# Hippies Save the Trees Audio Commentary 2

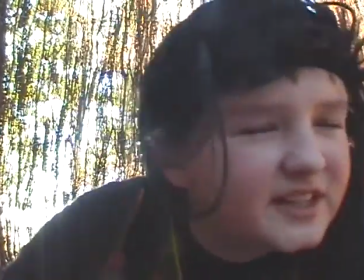249s
But I had them cleaned so that we could use it in our movie.
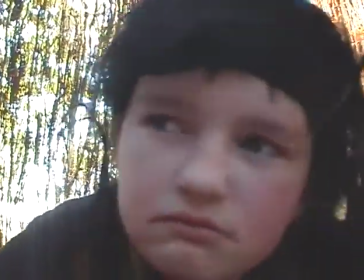253s
And one of the girls brought in a rug too.
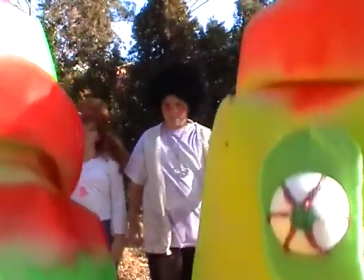256s
And here's Mitchell, who you might remember from some other films that we've done, and he's replacing one of the characters who left.
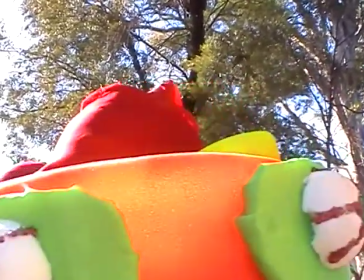263s
The Slug Challenge now with the Slugmobile. The Slugmobile was built by a boy in another class as part of a project that they did earlier this year.
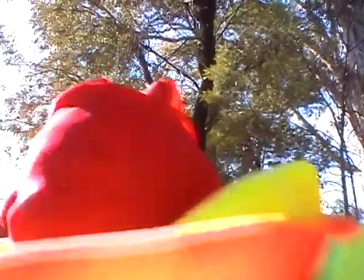273s
They were doing alien transport, so he built this rocket, and it just had a great shape.
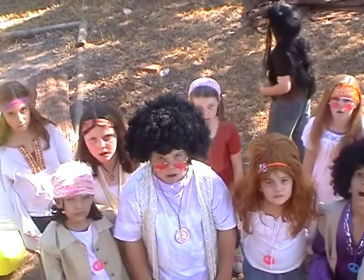278s
And I took it and I just covered it with fiberglass to give it a bit of strength and to give it a bit of texture to make it look slug-like.
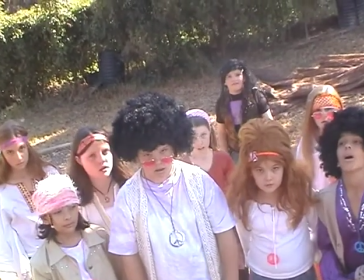284s
And did the special effects entirely with the vehicle that he'd built, and using the computer to give it the sort of heat waves and things like that.
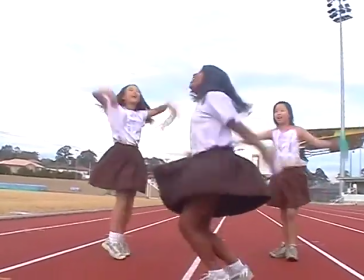293s
Another stroke of luck was we got this stadium.
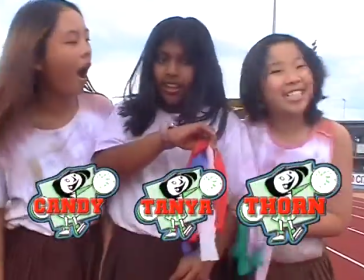296s
It's Campbelltown Sports Stadium, and there was one day of the year that it wasn't booked out, and it just happened to be
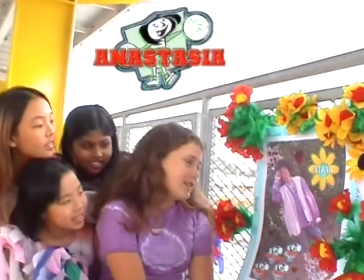304s
that right at the time when we needed it. And so we went out there and we spent the day filming.
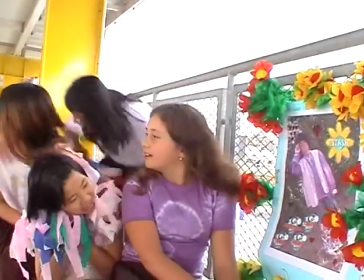310s
And another stroke of luck, it was slightly cloudy that day, which was good,
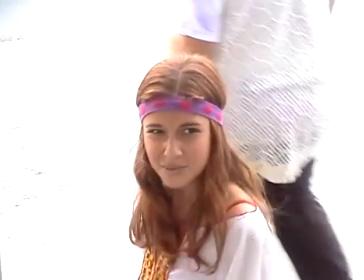315s
because later the hippie van crashes into the mud, and of course it wouldn't have made any sense at all if it was a sunny day. So we were very fortunate.
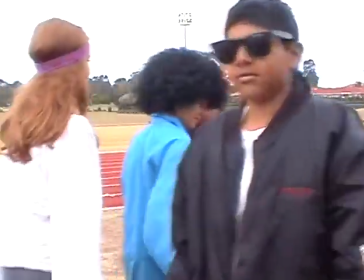323s
Here's the bikies. They're making a brief appearance in this version, but they have a much longer scene in the extended version, so I hope you have a look at that.
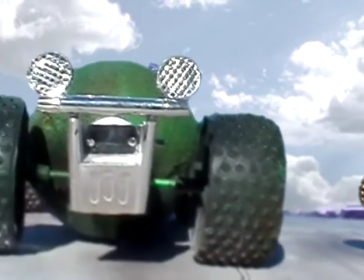331s
This is what the bikies have done. They've souped up the Hippie-mobile, and you might recognise the rocket engines there as being asthma sprays.
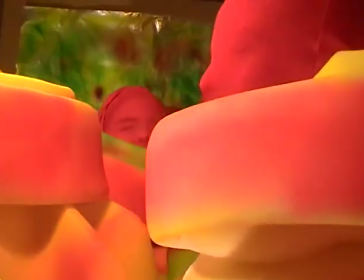338s
I have a philosophy at my place: never throw anything away, because you never know when it could come in useful.
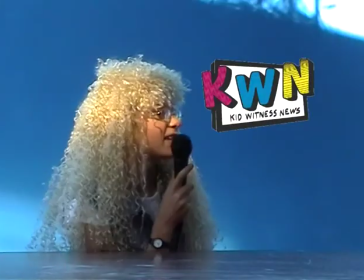343s
And you've got the KWN logo there. That's our blue screen, but we didn't do any effects with that apart from putting KWN on it,
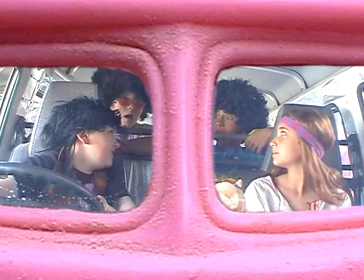351s
because they're the ones who are really providing a lot of the equipment and funding for the movie here.
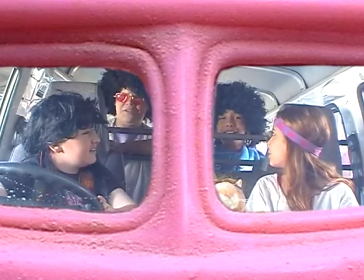356s
The van was the gym lady.
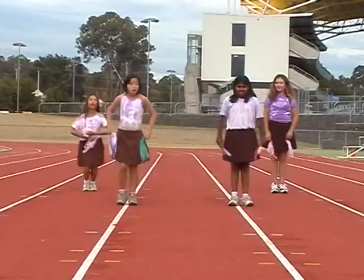359s
Every Friday we have gym at school, and she comes in a van, and we wanted a van, and it was there, so we filmed in the van.
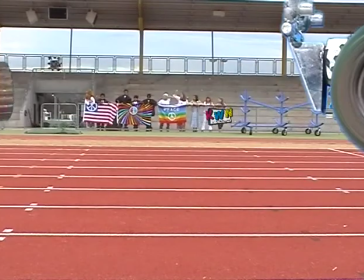366s
And we just put the Hippie-mobile around it to make it look like it was the Volkswagen.
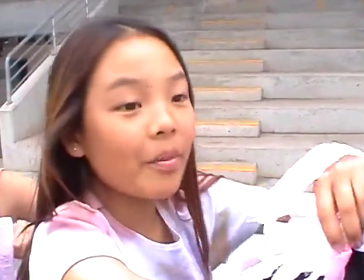372s
Most of the transport effects, most of the racing effects are done using essentially cutouts which are animated in the computer.
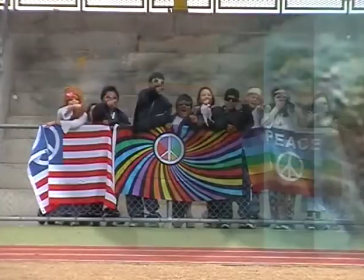380s
So these are photographed against our blue screen.
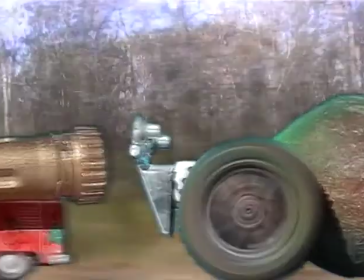383s
I key the blue out on the computer, or I use a Photoshop mat and put that against a shot of...
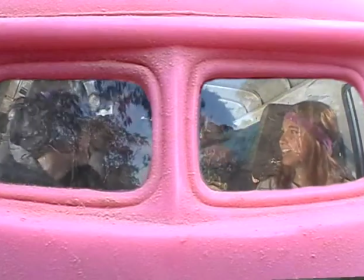390s
I just got my friend to drive me along.
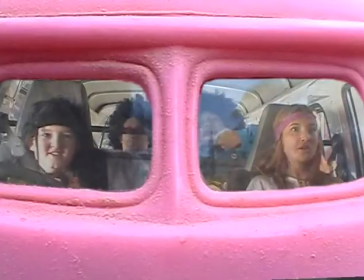393s
I just filmed out the window some passing trees and put that as the back layer, and then put the
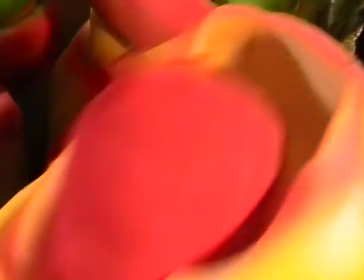400s
slugmobile in the next layer and the Hippie-mobile in front, and put some bits of glowing stuff on.
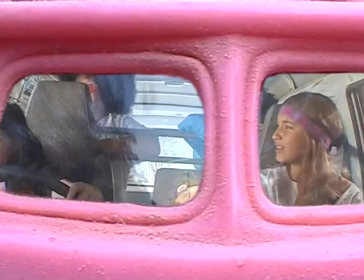405s
So it looks sort of cartoony, but you get the idea.
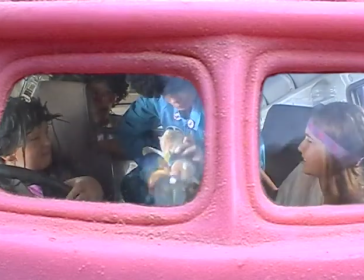409s
And short of having the kids actually go out and drive around, which would have been very bad for my career, this is the best way to do it.
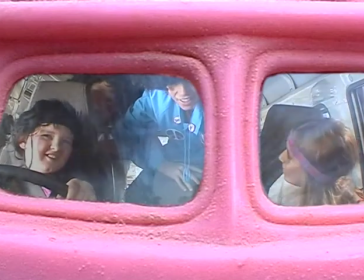416s
And I just think the transparency of that of the window, because there's no real window there, it's empty.
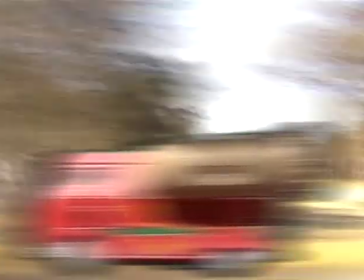423s
But just laying that transparency over, which is just the road, made, I think it's 30% transparent or something.
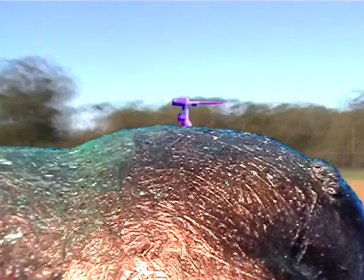429s
Just looks like gives that effect of emotion. This is almost entirely animation.
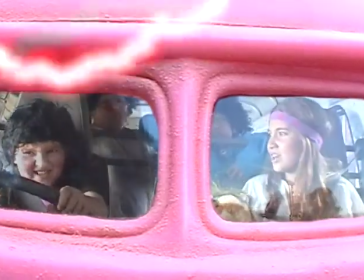433s
That little gun thing, I just drew that and put that in as a layer, and the lightning bolts here.
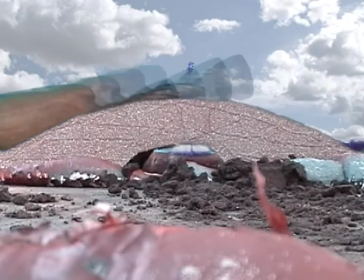441s
And again, I just took the whole frame, rotated it. There's a bridge that the kids built.
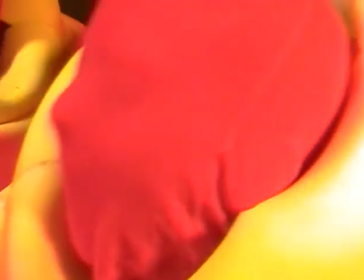446s
They spent the whole morning building the bridge, and they did a really good job.
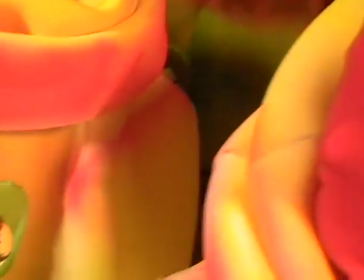451s
And then by the end of the day, we destroyed it. But it was all worthwhile in the end.
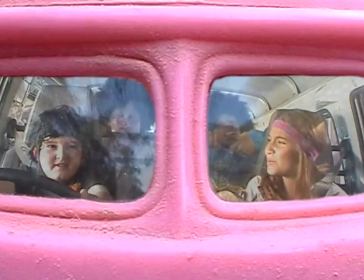457s
It was a reasonably good special effect. We had a lot of luck with the smoke. It just billowed over the bridge when we were filming it,
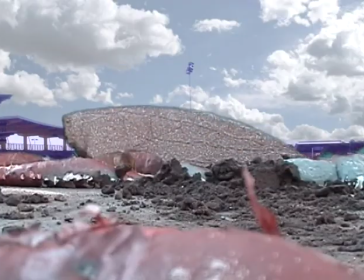465s
so it was a very convincing looking explosion, I think. And the slugmobile just taking off into the sky.
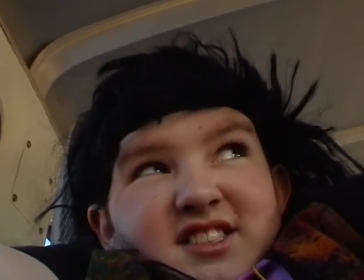471s
And the expression on this person's face is just good. Yep, they are perfect. And then bang, down it goes.
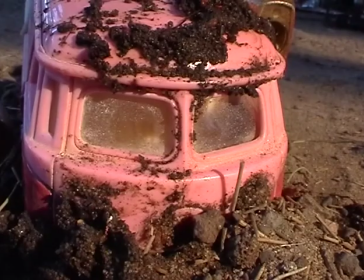478s
He just, that eyebrow going up really sells the moment.
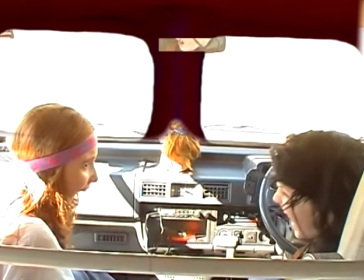481s
It's like the coyote when he's after the roadrunner and he's running out and he's run off the cliff and suddenly realises he's not on the cliff anymore,
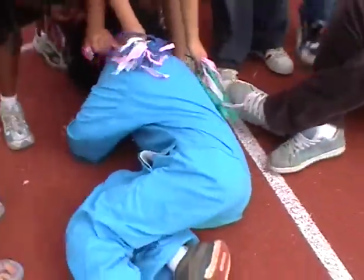489s
and it just has an expression. Good sound effect with the car door there, giving that extra bone crunching noise.